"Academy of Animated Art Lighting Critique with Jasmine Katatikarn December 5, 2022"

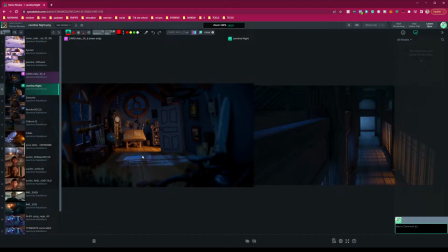496s
So with that, I think, and then here, I think the window is pretty good.
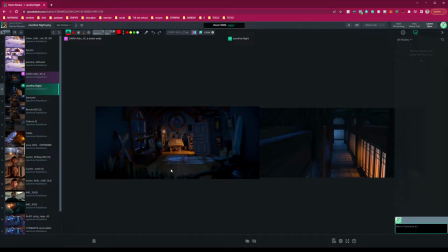502s
It's pretty successful. One thing I'll say is that right from here, so let's say this gets more feathered, more kind of like a nice grad between, then as it gets to the foreground, this should actually, on the floor,
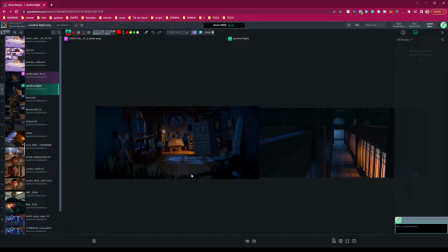518s
there should be also a nice grad that kind of goes into shadow, more into shadow, because if you look at it here, this is the same tone, probably as like, around like this tone to this tone is the same, right? There should be a fall off there because we're going more into darkness.
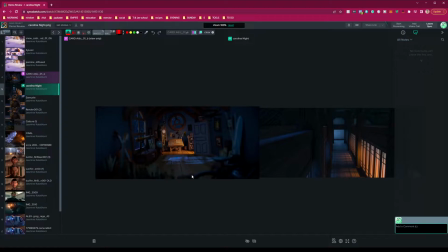539s
I really like how the forefront objects do get this kind of nice subtle cool rim going on, so definitely keep that. But yeah, let's start there. I think it's off to a really good start. Very, it's super aligned with the reference.
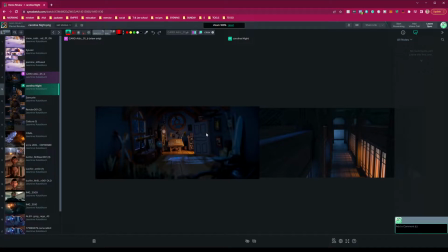557s
I think just the tweaks that we started here will help bring it to the next level and help see it a little bit differently as well. But yeah, let me know if you have any questions. Great job again. Can't wait to see the updates.
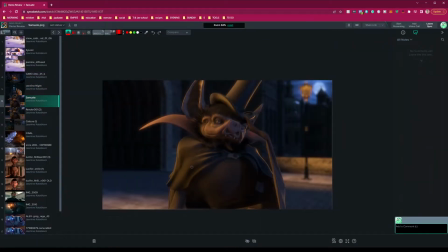571s
Next, let's go to Samuel. Again, great updates.
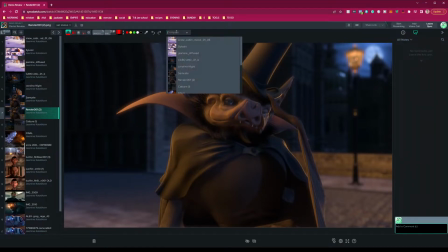577s
Let's look at the original from the last one and then this one.
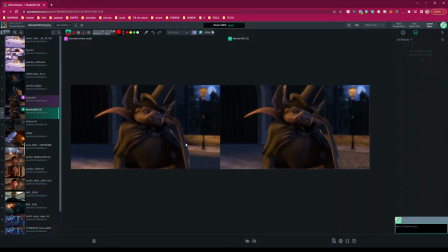583s
So to recap, yeah, I think one, the eye here, huge.
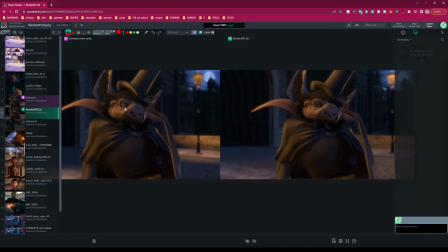591s
Like this huge impact and change. What do you think?
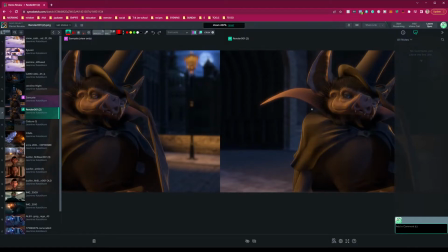595s
I mean, can you see it? like compared to there where there's like kind of no life in the eye in this one.
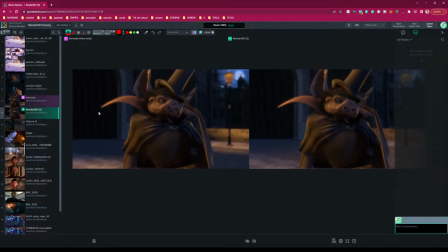601s
And I love the addition of that kind of ding light coming from this light here.
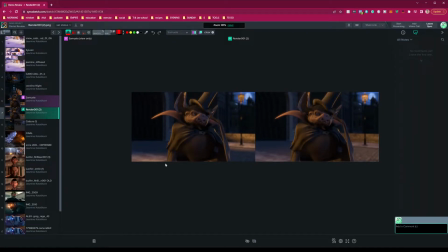607s
And you did a great job of kind of pooling the pockets as well and kind of creating that dark area here. So awesome job. I think a couple of things. When I look at this new version, we'll just isolate that one.
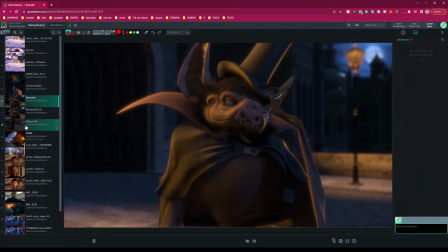629s
You make sure I'm looking, yep, that's a newer version. And just looking here, okay.
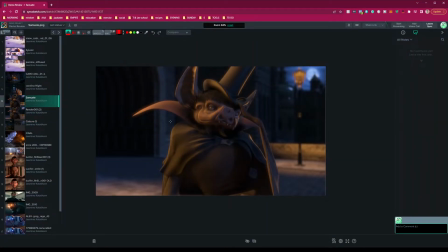634s
So the newer version, I really like it, but then my eye goes to and now is distracted by the brightest spots in this frame. And where's the brightest spots in this frame? I'm seeing it kind of like right here.
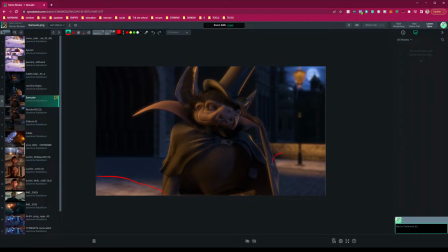653s
Like this feels really bright to me. And he's bright, but like I think it's the warmth, but these are distracting me. So bring it down. Let's bring this down, this intensity here, and then let's make the fall off also like more,
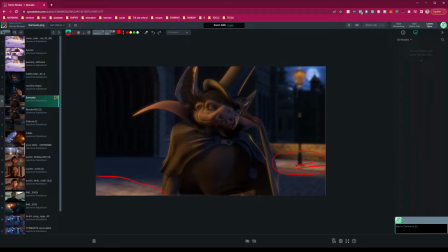674s
well, when the intensity goes down, it won't feel so intense, right? So the fall off will naturally kind of blend a little bit better, but let's blend it like that so it's not just like straight like that. It feels more natural. Same thing here. Let's bring this down and have a nicer fall off here. And then also it'd be nice if we can get some,
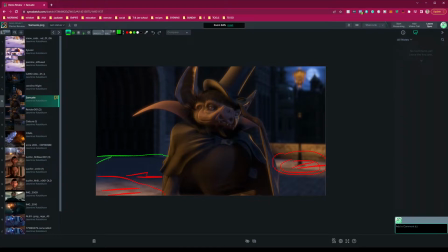696s
because this is all one tone right here, if we can get a little bit of fall off into more of a darkness here. I think that'd be great. So that's for the background. And the other thing I'll say is
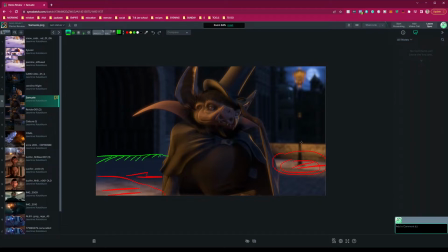716s
himself, now that we're kind of got a good base covered, let's go back to him and the bright areas with him. And now I'm seeing like this ear right here, the way it's getting hit with this light.